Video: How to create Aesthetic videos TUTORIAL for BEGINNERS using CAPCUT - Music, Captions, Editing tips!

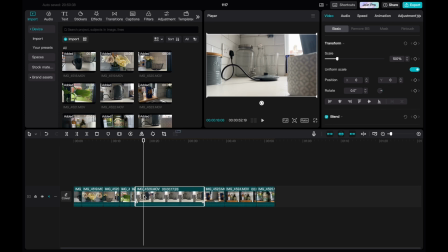You want to kind of cut your clip when the action starts and just as the action stops, and then move on to the next action. That's how you get those sort of quick, fast-paced action shots within a scene. So as you can see, I've cut it at this spot. I've lifted the kettle, and I want to cut all this kind of dead
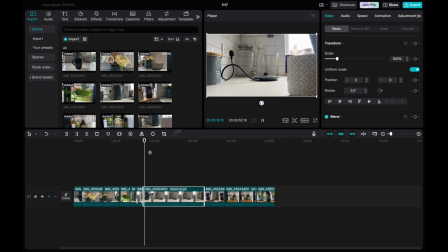content here out, and I just want to start again just as I'm pouring it. So I'm going to cut again this, and then I'm going to actually just take this out and delete that scene.
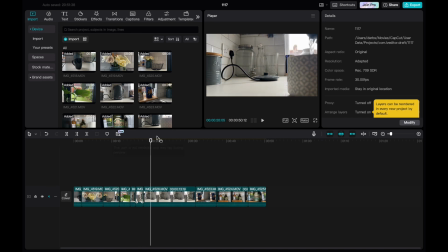So I'm going from this straight over to the pouring. It just leaves more of a cleaner transition. You can also then get different angles. So here I've obviously got one angle where I pick up the kettle and I'm pouring it into the mug,
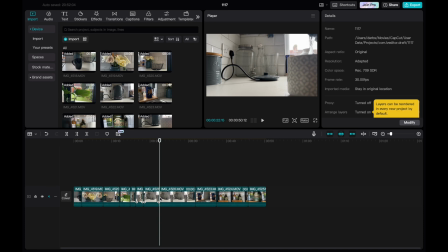but also I could do another shot of where I'm sort of in a bird's eye view over the mug
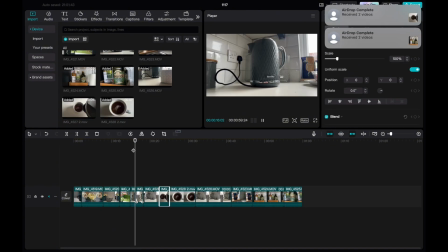and I'm pouring the hot water into the mug. just start this clip when I
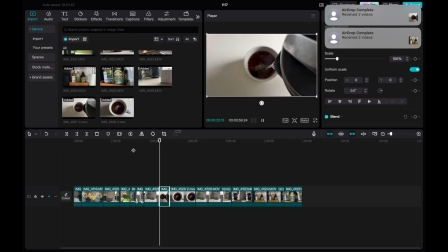start pouring the water in, and now the clip should flow quite nicely between those and just give a different type of shot.
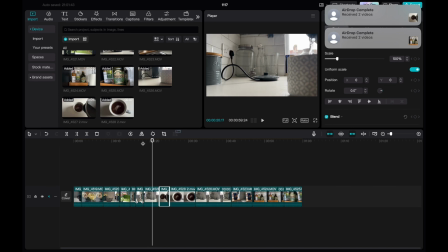And then I'm going to cut it just as I start to take that away from the mug, like that.
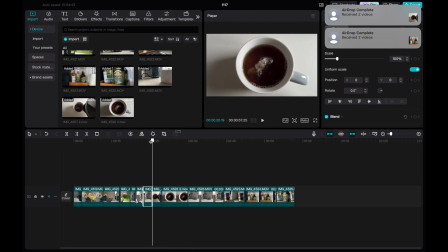And then I've just got a bird's eye view focus shot on the mug, a closer shot. So as you can see, the shot here before was kind of a bit further away, and then I did a close-up shot,
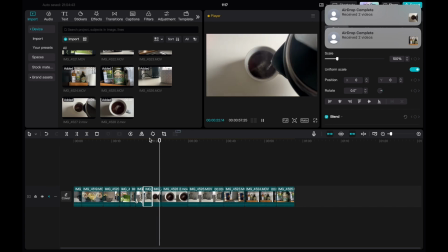a nice little aesthetic close-up shot of the tea or coffee, the hot tea or coffee.
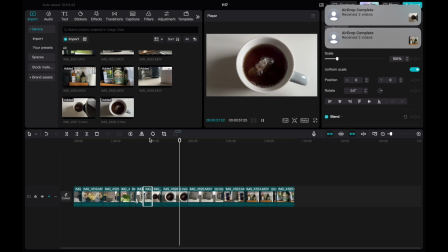So let's just go back from the bit where I'm making a tea.
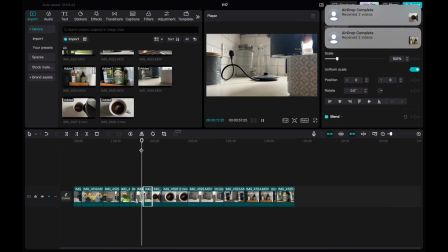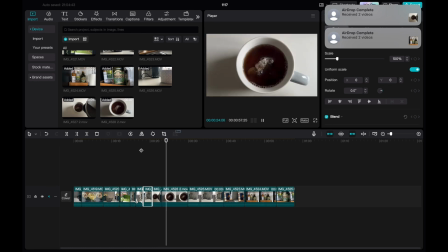There we go.
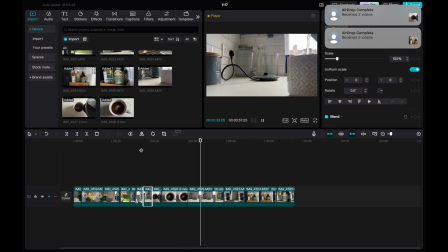So you can see how that whole little me making the tea, and literally, you know, how you can make that this look aesthetic just by using those cuts, by using different angles, by making sure that when you're starting a new clip,
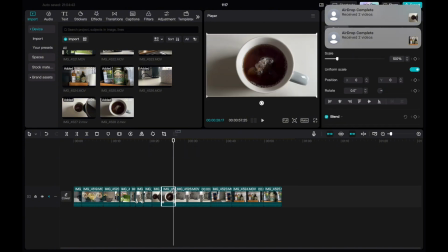cutting it exactly to the point where you do the action within the clip, you kind of cut out all that sort of dead, empty kind of space.
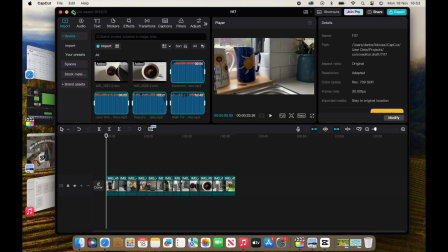Okay, so we're going to now move on to the music.
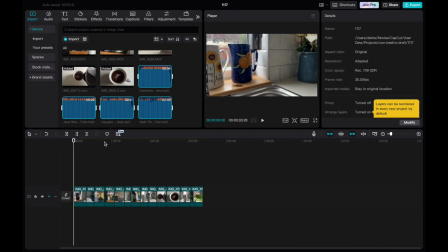So now we've got all our clips in place and we've cut them up, we've edited them to the length and the timings we want. We're now going to add music. Now this is the part where it really sets the scene.
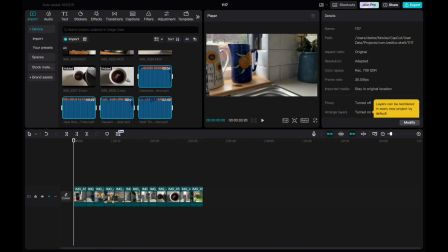If you are wanting to storytell just through visual images or through, you know, these sort of clips and cuts, I feel like music is what kind of really makes these work in terms of telling a story. So I have actually downloaded a couple of
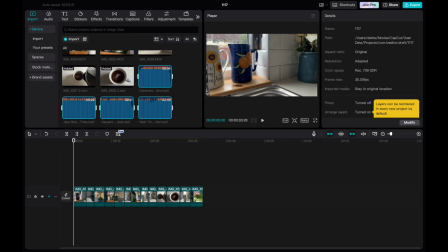audios from the YouTube audio library because I don't want to get copyrighted on this video. So I've just downloaded a few instrumentals that I feel will work.
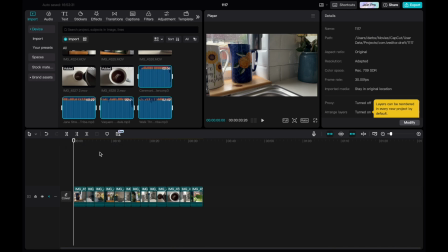So you let me know in the comments down below which song or audio you feel best matches the vibe or the mood of the video. So let's just start with this one and then we'll go through all of them and see what fits best.
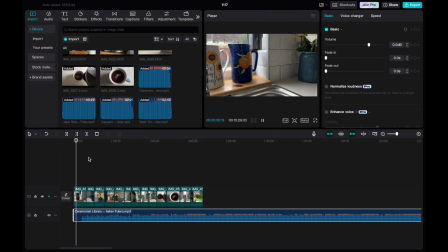Okay, I'm just going to cut it until when the music starts. Okay, so I'm going to just put it on the big screen so you can see it.